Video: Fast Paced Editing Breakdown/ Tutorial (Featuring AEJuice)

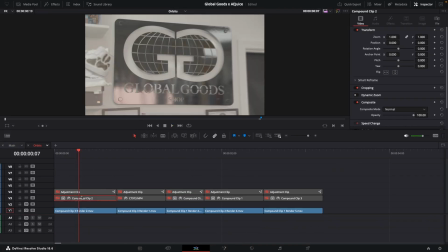0:16 Today I'm going to be breaking down some of my editing for a video that we recently made for a local clothing shop.
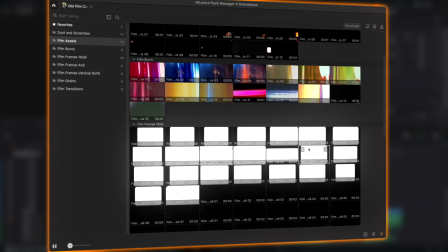0:21 I used a bunch of different overlays from AEjuice throughout this video, so check them out if you're interested in picking up some quality assets to further stylize your edits.
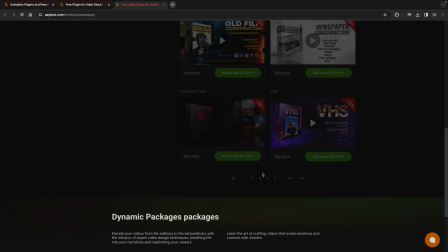0:29 They have a bunch of different free and paid asset packs and plugins for whatever NLE you're using, so I'd recommend checking out their website and seeing what they have.
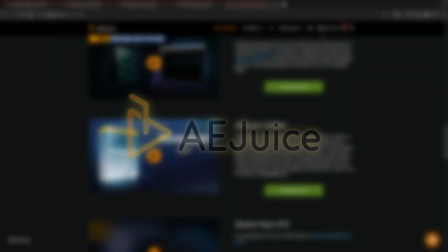0:37 If you decide to buy anything, you can help us out by using our referral links, which I'll leave in the description.
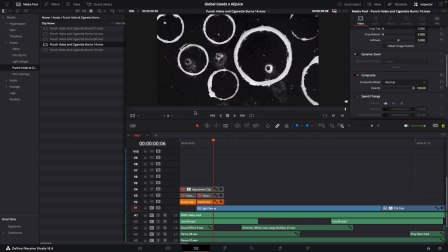0:42 To start off the video, I used this punchline cigarette burn overlay set to the add blend mode.
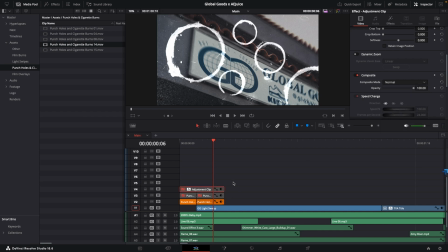0:47 The asset looks pretty good right away, but there are a few things that I do to add a bit more character to it. On this adjustment layer, I've added a zoom blur to create a motion blur looking effect.
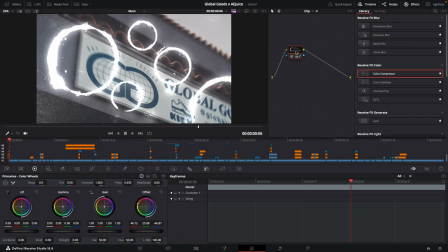0:56 I also duplicated and blurred the asset to add a bit of glow. And finally, I used the offset wheel to push some orange into it to match the whole burning theme that I used throughout the video.
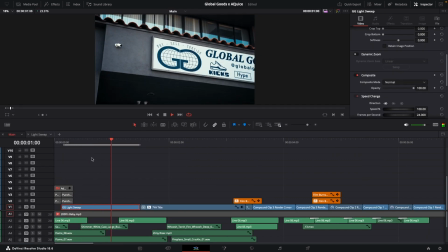1:06 On this first shot of the store sign, I did this light sweep effect just to add a little bit more flair.
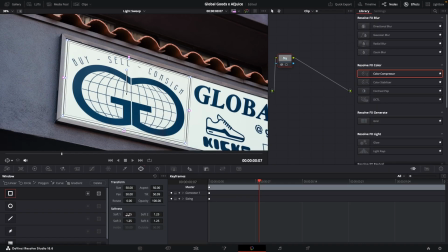1:12 To do this I put a mask around the sign, tracked it, then lumikeed it to isolate the logo.
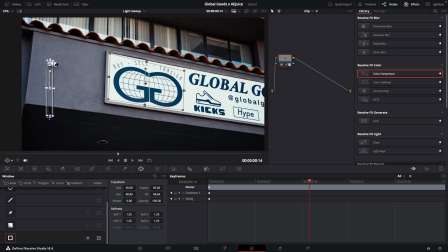1:18 From there I just cranked the gain and added another mask which is keyframed to swipe across the logo.
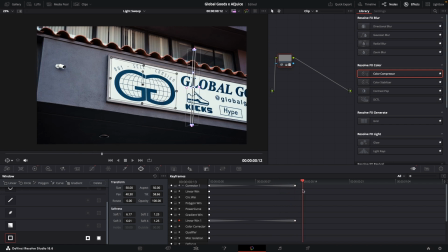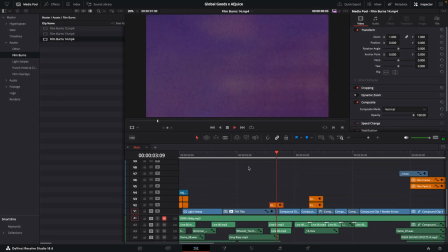1:28 Throughout the edit I used these film burns to add a bit of flair and energy to the video. I got this film burn from AE Juice's old film constructor pack which I used quite a bit.
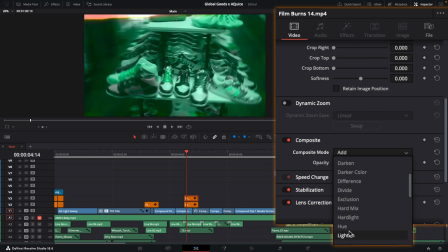1:38 I typically throw film burns and light leaks on the add, lighten, or screen blend modes but I suggest you try out some of the other options and learn how all the different blend modes work.
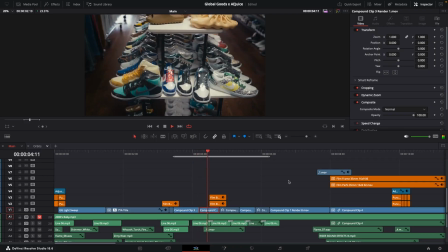1:50 For these next five shots, I speed ramped five different orbits to make all of the clips look like they were flowing together.
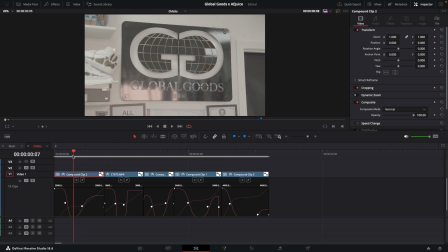1:55 Before even shooting this video, we planned on shooting multiple shots with similar camera movements to achieve this effect.
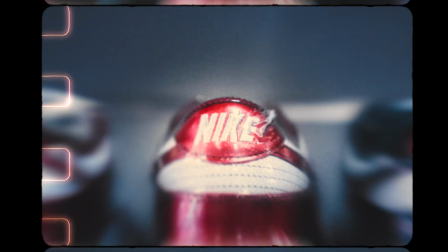2:02 For this hyperlapse sequence, I used a film frame overlay and a film perf overlay just because I felt like it would perfectly match the style we were aiming for.
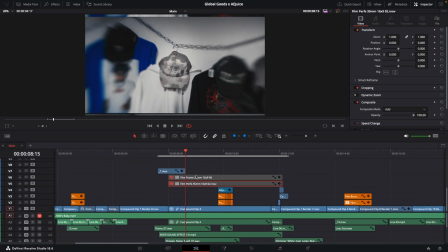2:09 The sound design also helps sell these clips.
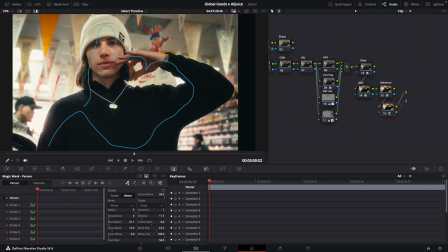2:16 For this transition, I magic masked my subject and then keyframed him in from the left side of the frame.
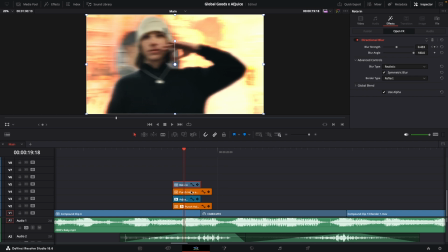2:21 I added motion blur and also added another punch hole in cigarette burn overlay underneath the rotoed out clip, which adds a bit more depth to the effect.
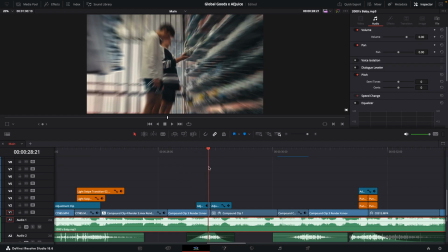2:30 Throughout the edit, I also used this simple zoom blur transition a few times. On this adjustment layer, I've keyframed the effect to zoom in on the last few frames of the shot.
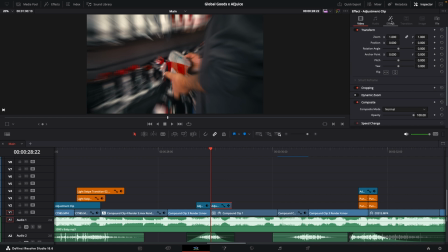2:39 Then, on the next shot, I keyframed the zoom blur from a negative value back to zero.
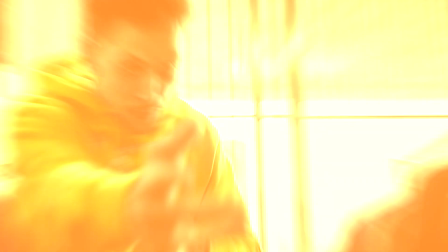2:47 If you liked this video, subscribe to the channel and let me know if you'd like to see more tutorials or breakdowns like this.
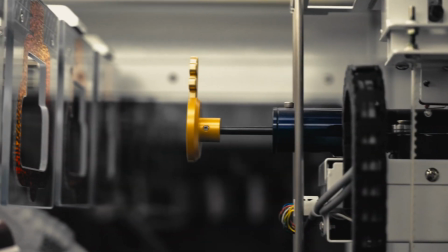2:52 Thank you for watching.